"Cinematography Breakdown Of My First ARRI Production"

ARRI is one of the biggest names in film, if not the biggest. And after hearing about it for years, doing a workshop in film school,
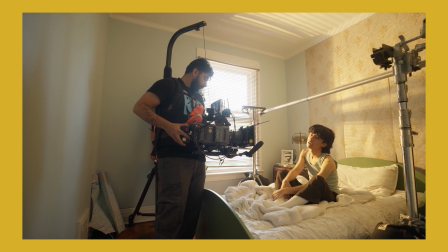and dreaming about it ever since then, I finally had the opportunity to use it on a recent project.
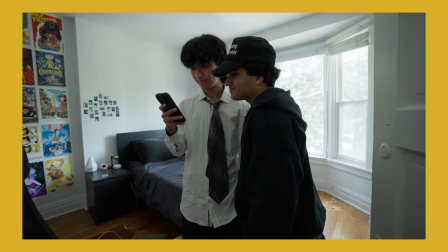The project itself was a music video for Miko. Make sure to check him out. He's an amazing artist, and this guy's on tour right now, so go buy his tickets. So the camera we got wasn't ARRI, it was an ARRI AMIRA. I kind of tried to get the mini, but it was already booked, so we'll get that one next time.
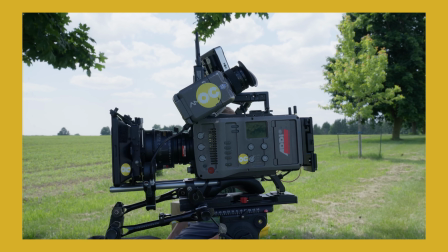The lenses, I had like a kit of like 6 lenses, which were the Zeiss Ultra Prime kit.
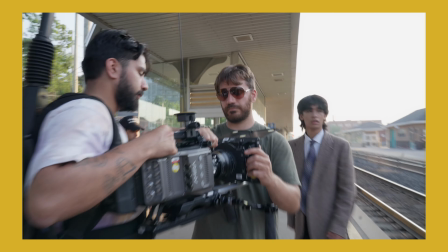I also always had a 1/8 Hollywood Blackmagic diffusion filter, which just works amazingly.
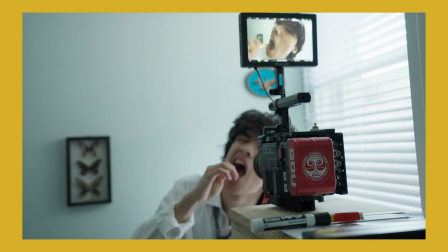We also had a red Raptor on site for specific shots on this fisheye lens. Besides that, we had a Dana dolly, because you know I love my dollies, a satchel tripod for sticks, and the rest was either handheld with me just holding it or on the easy rig, depending on how I felt. If you don't know already, I like to keep my lighting simple, and this is exactly what that was.
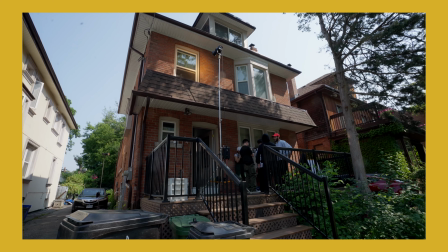We had a 600 boom to the second floor where the bedroom was. We had a reflector dish on the 600,
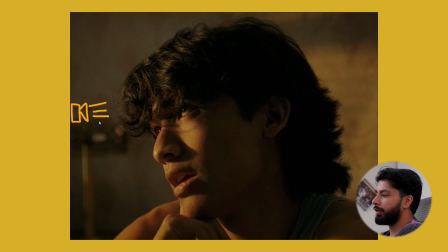and I just shined it at like 3200 or 2700 to emulate the warm sunrise feeling. Besides that, I had a very big cloth black backdrop neg just taped on the wall, camera right, just so no light ever bounces back.
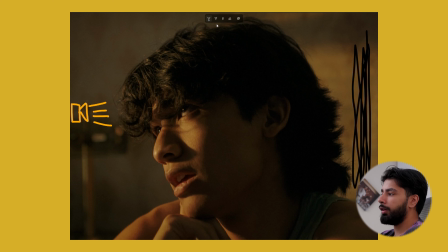That's really it. I just aimed to always shoot on the shadow side and just create a simple sunlight lighting setup.
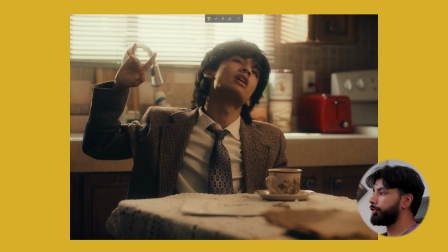Moving on to this kitchen scene, we had a couple lights outside. I believe on this side was a 600 and then a 300 on this side, and we were just backlighting Miko. On top of this, to bring up the levels on the inside, we had an ARRI 300 on a lantern.
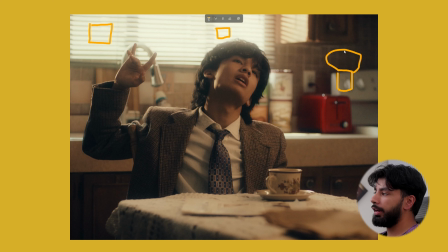This doesn't really look like a lantern, but bear with me. I had it pointed to the roof, and it was just outputting to bring up the room levels. Even with these lights, we didn't have enough light on Miko himself, so we rigged up a tube just in front of him on a 45-degree angle, just so I could cove some light and actually key the guy.
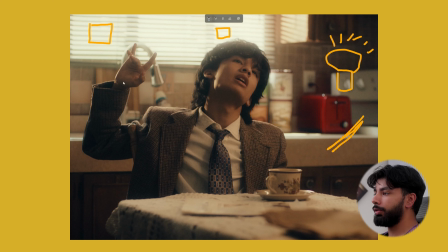Besides that, there was a little bit too much spill, so what we did was we taped up a neg, camera left, just so there's no more bounce, and some nice shadows into this image.
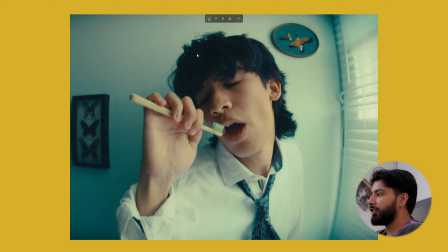Let's move on to the bathroom scene. This was actually the most simplest setup. The only thing that I really did was put a neg camera left, and we called it a day. All this light spilling in was all just natural light, so why do more when you can do less?
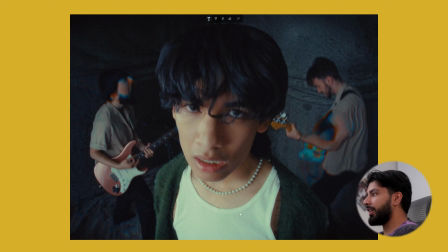And this is what we did. We'll start with what's keying the talent, and it is the Nova 300. It was a little bit too hot, so I put a silk in front, but yeah, this was just keying Miko and the band member back here.
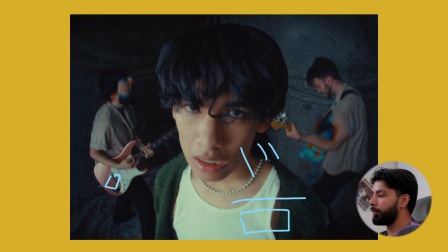After doing this, there wasn't too much light on the left of frame, so what we did was put the 300, and we bounced it off a material that my grip had, which is called Mylar.
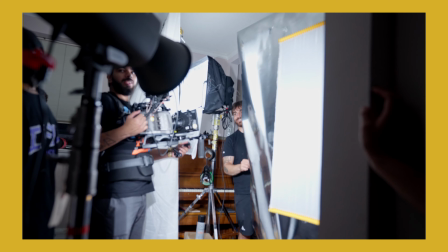It's basically some shiny material, and we had someone moving it, so it was giving this really shiny, trippy effect.
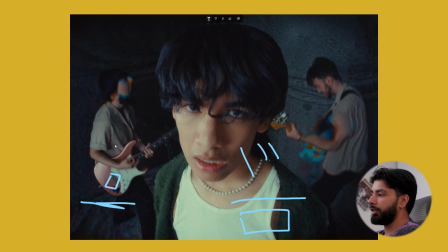After doing that, I noticed Jason here, he was a little too overexposed and hot, so we rigged up a silk just blocking him from the light. Lastly, just wanted more shadow and contrast, so again, we put a neg, camera right.
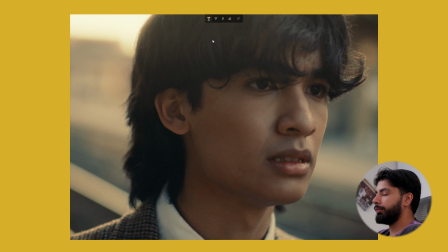This is my favorite scene and still from this entire music video, and we did all natural lighting for this because we location scouted. So we have the sun back here, and it's just backlighting Miko as well as bouncing here.
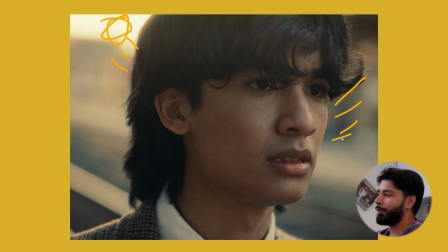I tried using a reflector, but it just didn't work the way that I wanted because we were also moving at the same time. But we shot at this perfect time where the light was low enough that it was spilling on the entire face, while also having shadow on the left side.
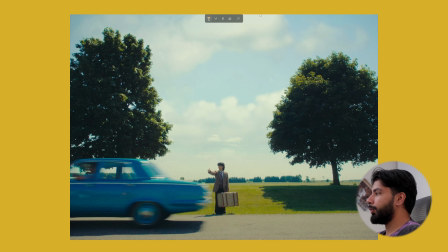But yeah, this was all just natural lighting. The sun was somewhere up here, and because we know what we're doing, we're gonna backlight our subject so it gives them a nice rim and backlights them.